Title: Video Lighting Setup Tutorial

And I'll read the fill by blocking the key off of the meter, giving my fill level. The difference between the two is my contrast ratio. It goes up in the same increments as f-stop since we're reading it with a light meter using foot candles. So that's 2 to 1, 4 to 1, 8 to 1, doubling. If it was half stops it would be 3 to 1, 6 to 1. Knowing this ratio helps us maintain the same contrast from shot to shot in a lighting setup, but it also lets us know if we're getting that high contrast look of a film noir for
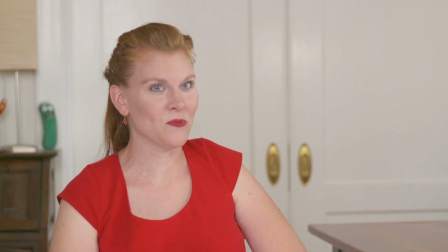example or that low contrast high key look of the Hollywood musical. Note that this is an incident light meter and it reads the light
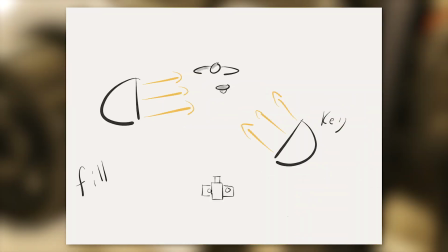falling onto my subject so we use it in between the light and the subject.
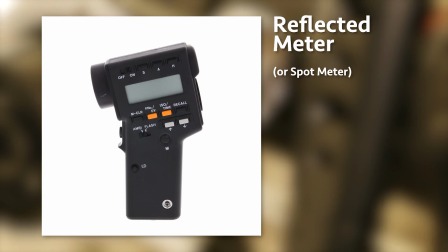You could use a reflected light meter which reads the light reflected off your talent, your subject, that's on its way to the camera. If you don't have one you could use the built-in reflected light meter that's the meter inside your camera. You would have to just zoom in on the key and the fill side of your talent or you could use a white or a gray card on your fill and your key side and read that. You see your fill light can come from the fill side of your actor or it could come from much closer to right over the camera.
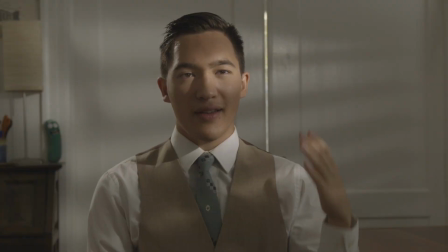Just because your key light is bright doesn't mean there aren't any shadows on the key side.
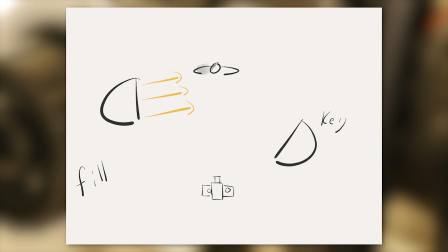A fill light on the fill side doesn't fill in for the most part those shadows but
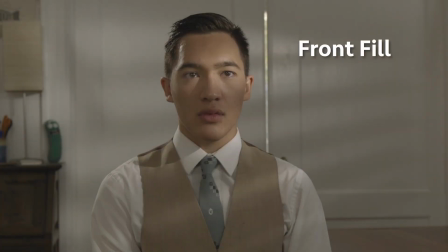a fill light from the camera fills in all shadows that the camera can see, including any on the key side. So if your fill is near the camera, depending how bright it is, you may need to make sure that you're not blocking the fill light completely, just the fill side. And you're allowing that fill light to hit the key, along with the key light, side of your light meter. What if you don't want any fill, including the ambient in the room? Negative fill. You You could use the black side of a shell card or a flag and basically block off that ambient light as much as you can that's filling in the fill side. To add to the contrasty look of the film noir shot,
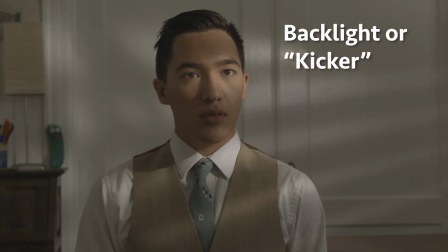I added a backlight kicker on the fill side and angled it so that it would give me a hot kick off the side of James' face on the fill side. You can also adjust the ambient level in the background of your shot by adding or blocking light.
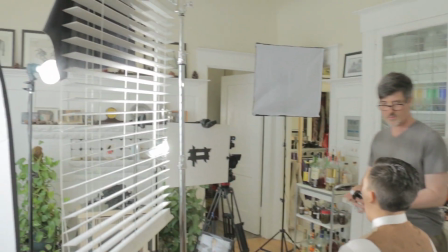Here, I've rigged a Venetian blind to a C-stand, creating what we call a cuculaurus, or a cookie,
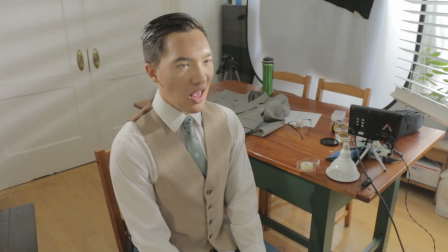that throws shadows of the Venetian blind on the background, giving me more contrast, and on talent as well. Note, taking a light reading with a cookie that's hitting talent can be a little tricky. what I tend to do is make sure that
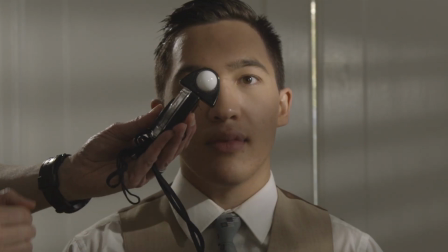the bubble of my light meter is reading the light coming through the Venetian blind.
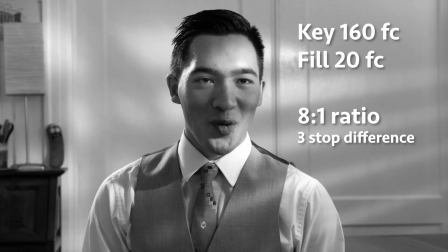The contrast ratio in this film noir is eight to one, a three-stop difference. In the backlight I kind of set by eye.
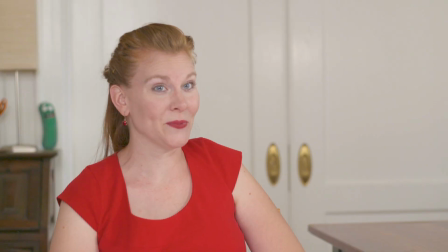In the musical high-key lighting I'm shooting with a one-to-one ratio between key and fill.
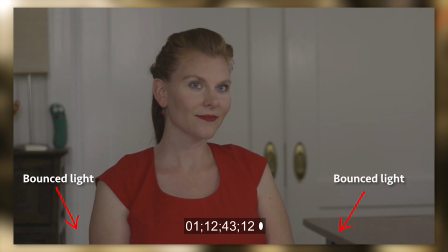My key and fill match and we even have a bounce card with a light right below Courtney and an eye light. The lighting is as flat as we could possibly get it on her. In Glamour, we lost the Venetian blinds.
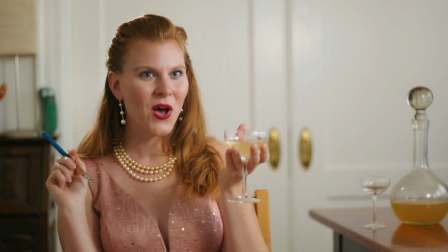We brightened the fill light so we went from an 8 to 1 ratio from film noir to a 2 to 1 ratio.
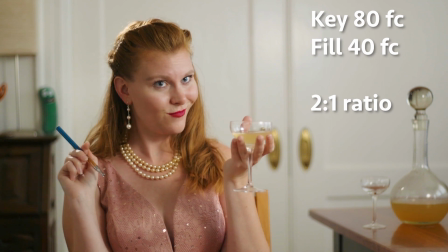We opened up our f-stop from an f5.6 to an f2.0
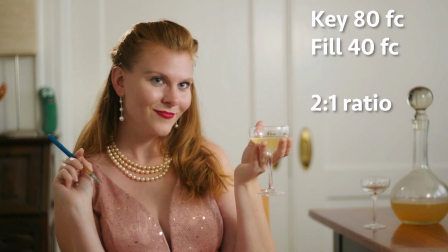to give us that soft shallow depth of field background.